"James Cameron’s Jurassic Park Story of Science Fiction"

Dreams. Creatures are coming at me. Must go fast.
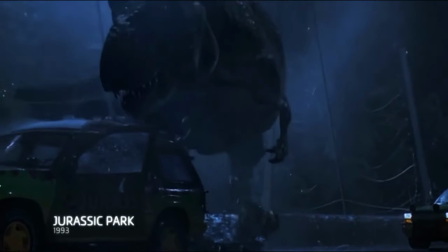I actually think dinosaurs are the best monsters because they actually existed.
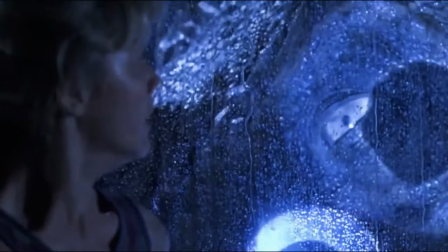Like a lot of the crazy monsters in films and in science fiction, you can console yourself by saying, yeah, but it's not real, really, it's not real. Whereas with dinosaurs, you can't do that. They were real. Like, it makes it more scary. Jurassic Park really deserves classic status. I, myself, remember gasping, and I think a lot of people in the audience did, at the first shot where they pull back and give you a wide-angle view of this giant, giant dinosaur.
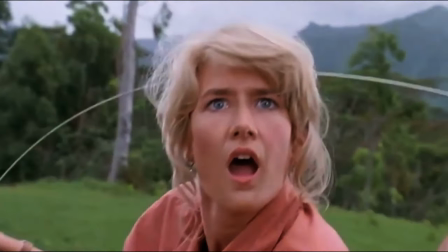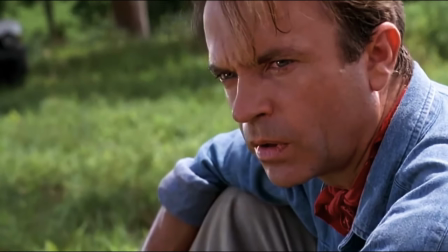We, as an audience, are going through exactly what the characters are going through. We're seeing, for the first time ever in human history, dinosaurs alive. When I was a kid, I used to take my popsicle sticks and I would basically glue them together in the form of a dinosaur And I would bury it and then I would wait a week Until it fossilized. And then I would go looking for it again. That was my closest moment of trying to be an amateur paleontologist. Cut to years later and you're working on Jurassic Park. Jurassic Park, yeah. You know, and Michael Crichton just came up with the perfect concept. I'll tell you one conceptual line. I'm writing a book about dinosaurs and DNA. Yeah. And that's all he would say. well I got sent the book I got to the scene where the Tyrannosaurus Rex licks the windshield with the kids inside I said I gotta make this movie I never even finished the book I called up and he said Steven just bought it well what happened was you know what it was the very very best thing that could have happened because I would have made it like aliens I would have made an R rated scare the crap out of your movie and you made it just scary enough but still a movie for kids because I was the 12 year
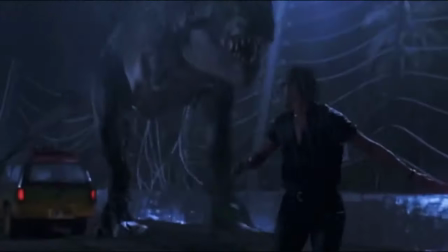old me yeah telling that story some of those dinosaurs as you know were
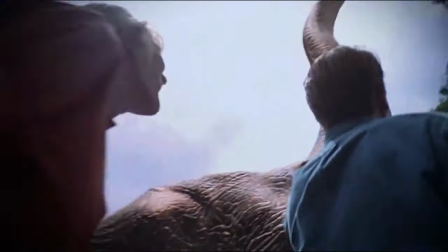Dennis Murren and CGI special effects Steven Spielberg would be on a bullhorn off camera and be going are
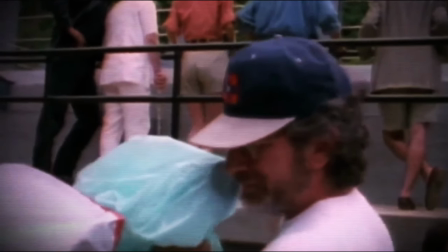making some dinosaur sounds and we'd be looking at a tennis ball but
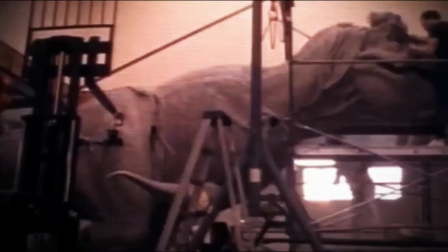some of them were Stan winston puppetry when
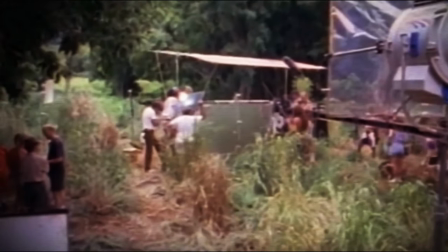we came to this clearing and saw this life-size full-sized triceratops and the seven people who were making it blink and breathe and do things were kind of hidden behind it steven spielberg he wanted the dinosaurs to have some monster abilities and to be seen as monsters, but I was brought in to make sure that 6th graders didn't send him nasty notes about things being wrong.
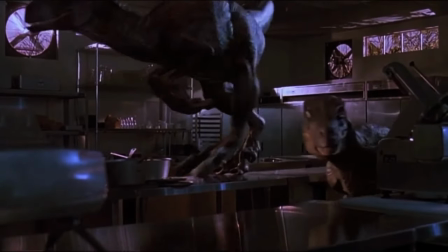There was a scene where the velociraptors come into the kitchen and are chasing the children around,
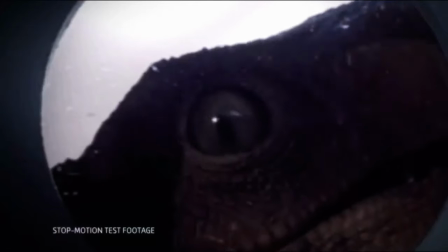and Stephen wanted the raptors to come in and stick out a tongue like a lizard or a snake would do.
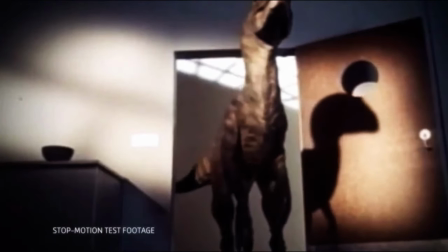And I said, we know for sure that dinosaurs did not do that.
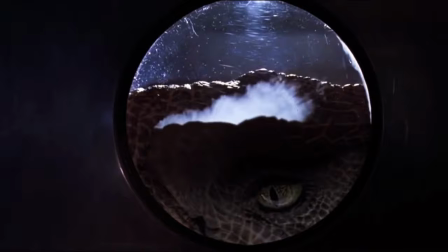And so we decided a raptor looks through the window, and it snorts and it fogs up the window.
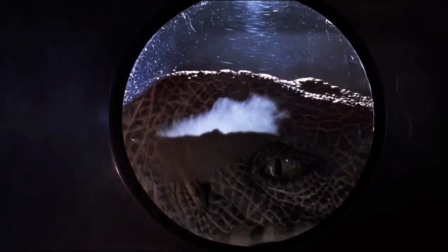And only a warm-blooded animal can do that. Science fiction monster movies are very much about the monster of humanity. In Jurassic Park, our scientist, John Hammond,
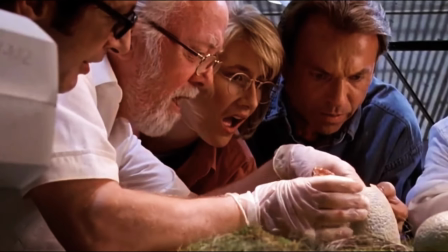very much wants to recreate dinosaurs to prove that he can do something no one else has done. And that creates a chain of disasters that in turn creates a physical monster, the literal manifestation of the bad actions of those humans. Yeah, and Jeff Goldblum is such a great conscience. Oh, yeah, he's the voice of the audience. He says nature will find a way. He says that. Life finds a way.